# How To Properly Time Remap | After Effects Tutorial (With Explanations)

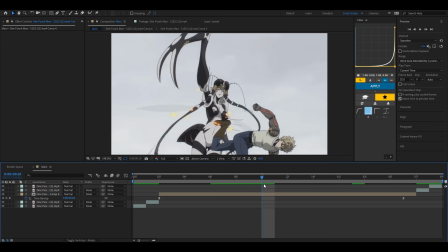4:03 Now you'll notice, even before time remapping, it has a little bit of warps, but it's not nearly as bad as it used to be. And if you really matters to you that there's warps, just use flow frames. Xenos has a good flow frame tutorial. You can find them like pretty much everywhere.
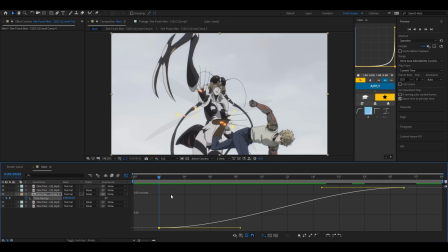4:20 So just go do that if it really matters to you. So now I'm going to do my normal timer map. So I'm just going to do this. Now I'm going to play back.
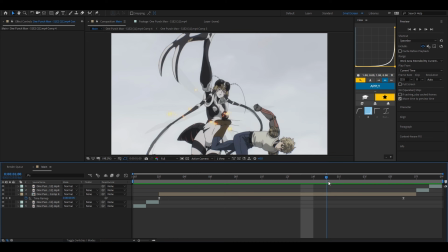4:36 So I'd actually make this even shorter. Like this. Do my timer map again.
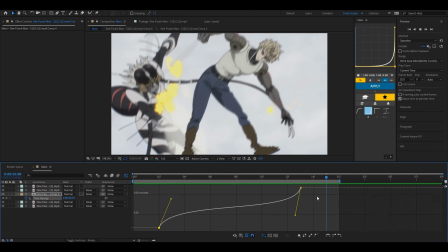4:53 So now, as you guys can see, we have minimal warps and there's a lot more impact. So if there was like another impact clip over here, it would quickly switch to it and it would flow a lot better.
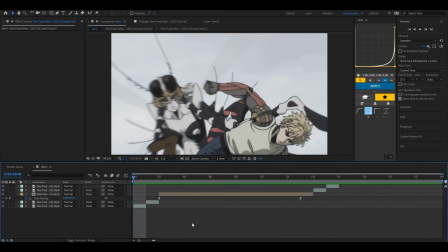5:07 As well as if there was an impact or there was a flow clip before right here, it would flow a lot better.
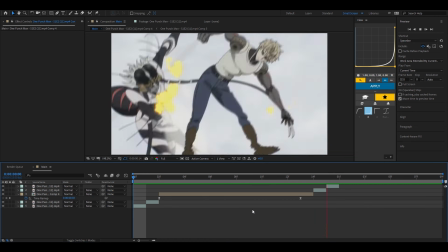5:13 So now we have minimal warps, a lot of impact. And you guys can do a bunch of different graphs.
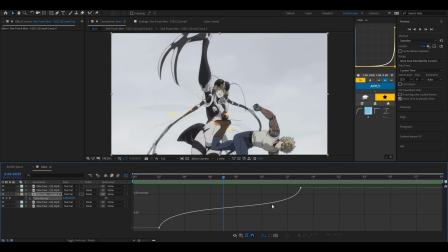5:18 I personally like this one the most. And you can also use this one like this so it stops moving at the end. You can do this like if you're gonna, for example, if this was the actual impact clip, like after kind of a build up, you could do this.
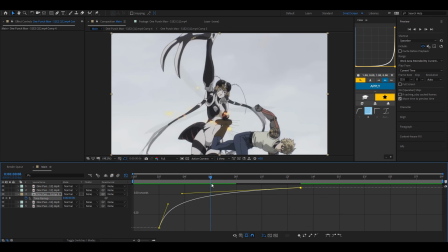5:35 Or if you're gonna do an opacity transition after that, right? So you can either do this graph, right? Or what I personally do is I usually do this. And what happens with this is it goes fast here, then slow, and then starts to build up again, then impacts.
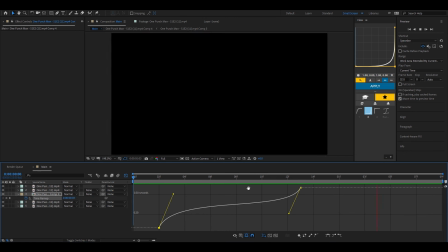5:53 So yeah, that's it. Hope you guys enjoyed, and see ya.